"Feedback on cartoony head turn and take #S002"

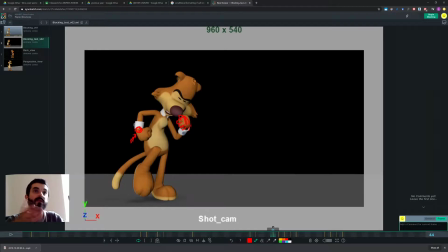Okay, if you do that, you need to track the arcs very well. Either way, you decide. If you want to go frame by frame, it's a very difficult thing to do at this level of experience, but you can do it. But I would say you're not tracking the arcs, so probably it's not a good idea to do it yet.
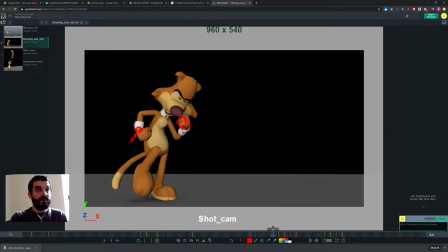Try and give it at least a couple of frames to see how it works. I don't think it will break the animation there.
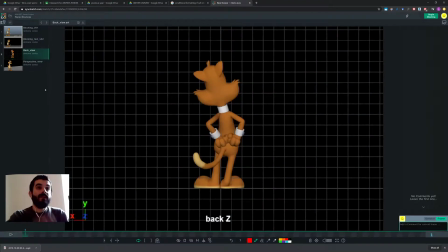And if you realize it doesn't work, well, fair enough, point taken. You go back to 1 frame, but in which case you track the arcs. Okay, so from this angle, I think one thing that you could do in here is you could perhaps lower the body even more on this anticipation, and then
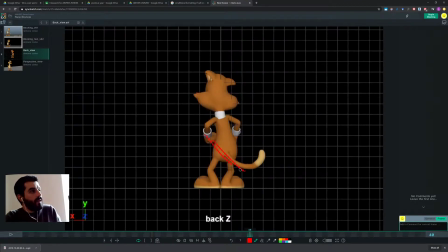the anticipation on the way back diagonally here works, but then you go back, so you see you're going down and up using the same arc.
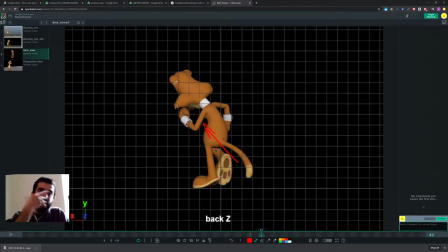Usually we don't want that because the brain has troubles understanding that kind of motion on the same arc, or rather we connect a motion on a rail to a mechanical element, not to a character. So my suggestion here would be, instead of pushing that diagonally up, push a bit more in this direction.
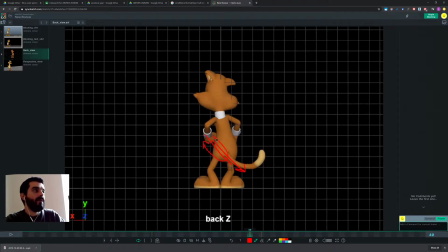So what you would have done is you go down and then you come up this way. So you don't go down on the same arc you used to come up with. That means that on this pose you will be a bit further forward there.
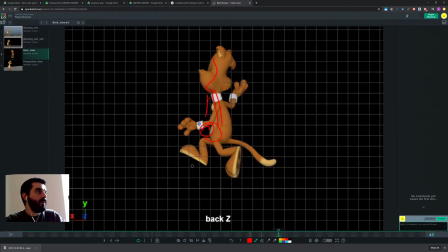With the whole pose you just move everything forward there, so the whole character and everything. And it's a bit strange to see this character move up.
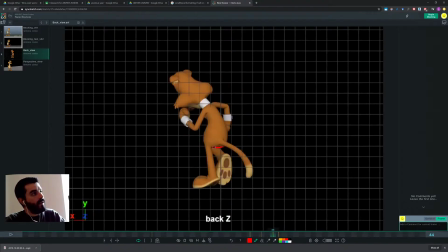Look at where the weight is, move up, and then move up again. The next thing we know, it goes down, and then it stays at that level and just translate horizontally.
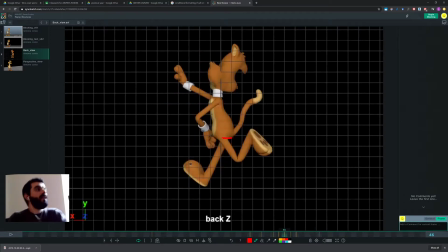It seems like you forgot to animate the up and down of the character here. So in my opinion, if you're pushing up, you should keep pushing up a tiny bit and then stay up a tiny bit more there wherever you were, and then as you fall down to the contact,
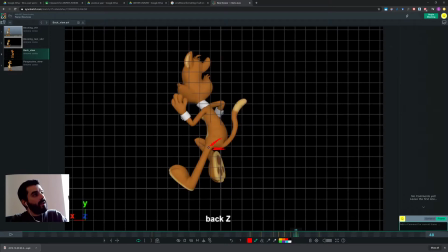you start falling down in that direction. So then you can do something like falling down to the contact and move probably this way forward to the next poses.
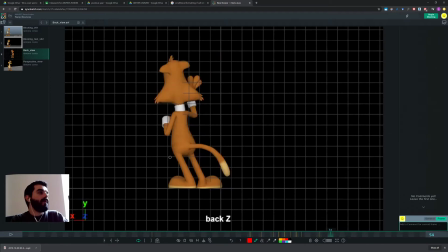Okay, and I would expect this to be maybe a bit more arched in terms of line of action of the body, maybe the belly a bit more out, so that as a returning pose you return a bit straighter later on.
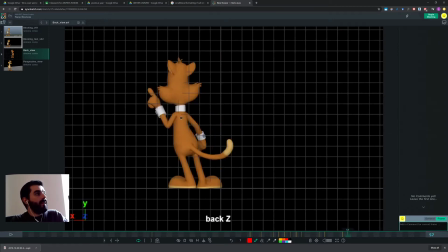And possibly on this last pose, or actually on this pose, you could possibly move slightly the whole rig to the right a tiny bit, just to give it some motion.
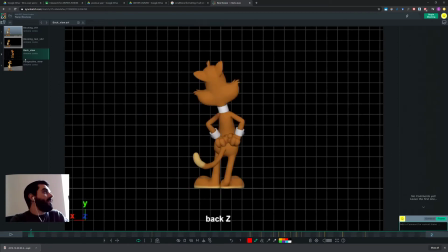That's it. Let's check the perspective.
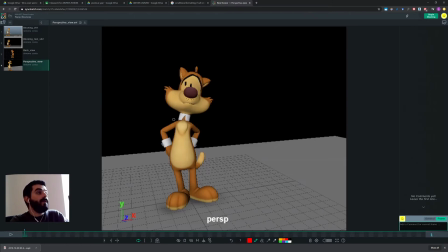I think you could benefit from a top view in here rather than this perspective, just because this perspective is very similar.
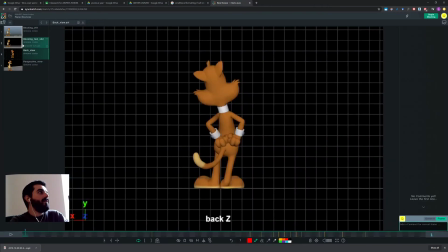It's very similar to the camera you're actually using. It doesn't add much.
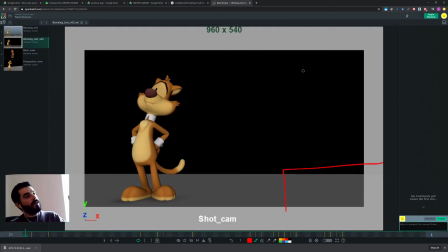What I would do is I would put maybe the top view in here and maybe the back view in here in the play blast, so that we can cross-check what happens in those views with what happens in here, and that will give you a lot more control over your animation. Other than that, it's going in the right direction. You just need to keep in mind arcs, especially for this kind of very quick motion.
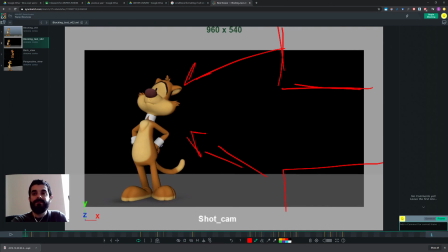Arcs are really important. Have a good weekend. Bye bye.